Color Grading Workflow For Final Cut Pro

Hey guys, as promised, I am trying to get back into doing more content creation for you guys. I know that a lot of people have always been or have been asking me to create
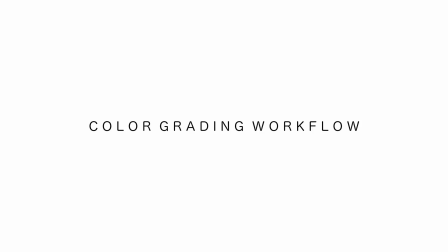(0:15)
tutorials for them so that y'all could kind of see my process and my workflow.
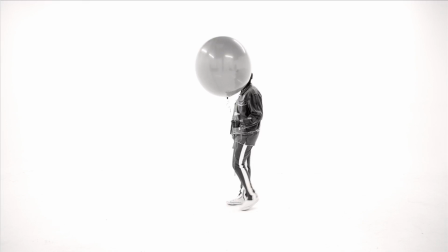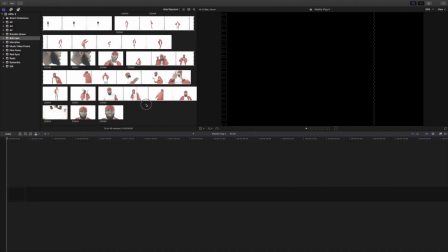(0:25)
Okay guys, so I wanted to start off today by doing a tutorial over color grading.
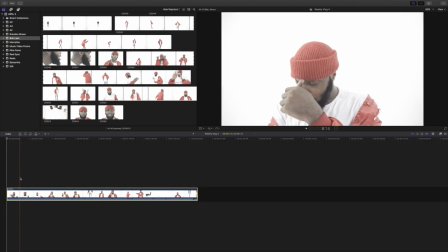(0:33)
This is a project that I just shot with an artist out here in Dallas called Brick Liam. And so basically I'm just going to go through and just kind of show y'all how I roughly, kind of color grade my music videos. Just kind of like my process. In doing that.
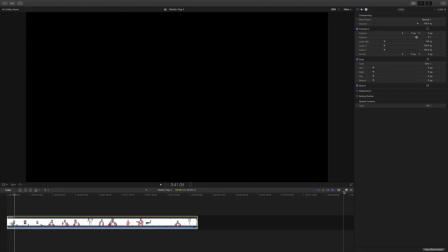(0:55)
So usually what I do, I will go and I will put a color correction on first, as you can see, color correct,
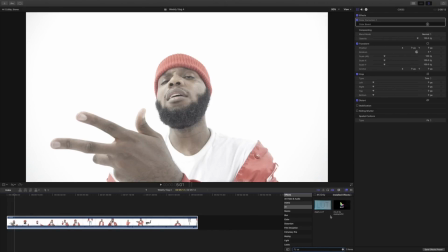(1:03)
and then I will also drag apply LUT on top of the clip. First things I will do, I will always go to exposure,
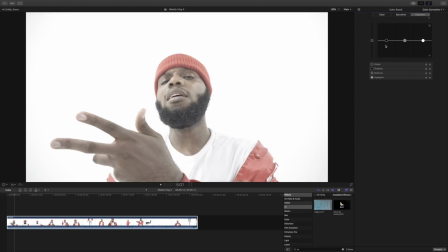(1:15)
and let me see, because when I was doing this, I had realized that I had left my pasta on the stove. And yeah, so I had to go handle that. So that's why we are frozen.
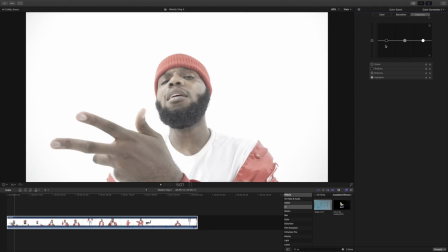(1:31)
Let me try to speed this up. Okay, so I am back. All right, so the first thing I wanted to do was kind of raise the highlights a little bit, drop my midtones down.
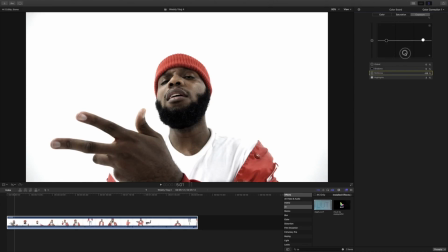(1:45)
Sometimes what I do, I'll go all the way down just to see, like, I guess where or how dark it can get, or, and then I'll go up and readjust it to kind of where I want it to be. I'm going to drop my shadows down just because what he's wanting out of this,
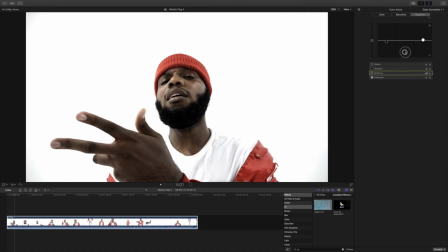(2:02)
the look that he's wanting is a very like harsh contrast kind of a look. So that's why I'm dropping the shadows down. Usually what I do is I raise the shadows up. I usually don't try to crush my shadows or my midtones.
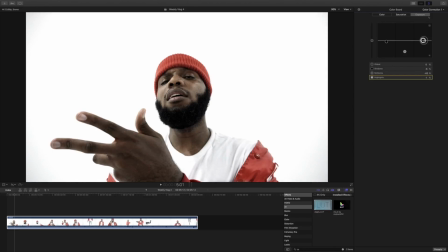(2:22)
I will always kind of take my midtones down, but never that far down. And again, I'm raising my highlights up just because I want, that kind of infinity white situation going on.
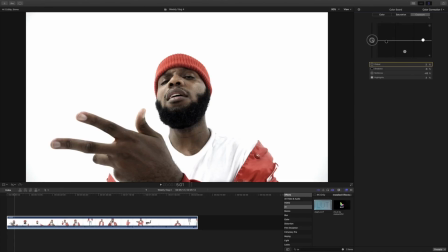(2:37)
And I'm also going to raise up my global, which is just going to overall brighten up the frame. Also, what I'm going to say too, I really don't know.
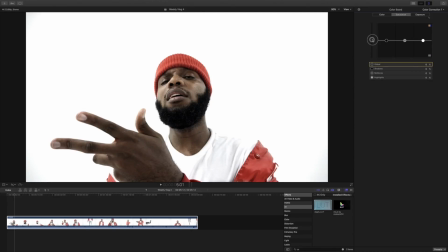(2:54)
Well, I'm not going to say I don't know, the best way to say it is that I color grade just based off of how I feel. I'm really just reacting to,
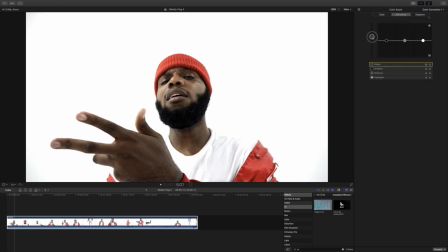(3:08)
what I'm getting out of the frame. So I don't really have like a system. This is just kind of what I do. This is me just kind of free-forming, just trying to find what looks good.
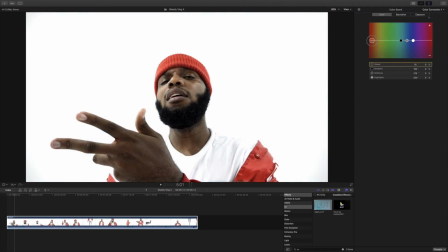(3:23)
So I did boost the saturation up just because I wanted this to be colorful, even though also too, like, he wants this to be in black and white. So right now I'm really just showing y'all just what I would make this look like if I were to color it.
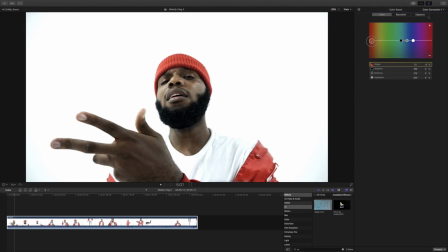(3:38)
So I went ahead and boosted the saturation because I just felt like it was a little like dull, and I wanted the colors to pop, especially like the red. Right now what I'm trying to do is I'm using the global, and I'm kind of playing between the orange and the blue. I'm trying to have it more towards the blue side of things.
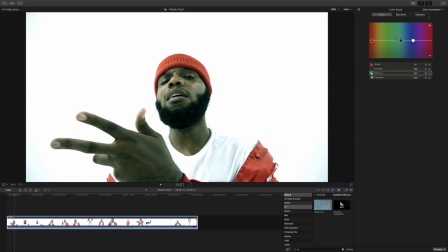(3:58)
So you have to look really close, because to me, what I'm really big on when it comes to color grading is I don't want the color to be obvious. I want all the colors,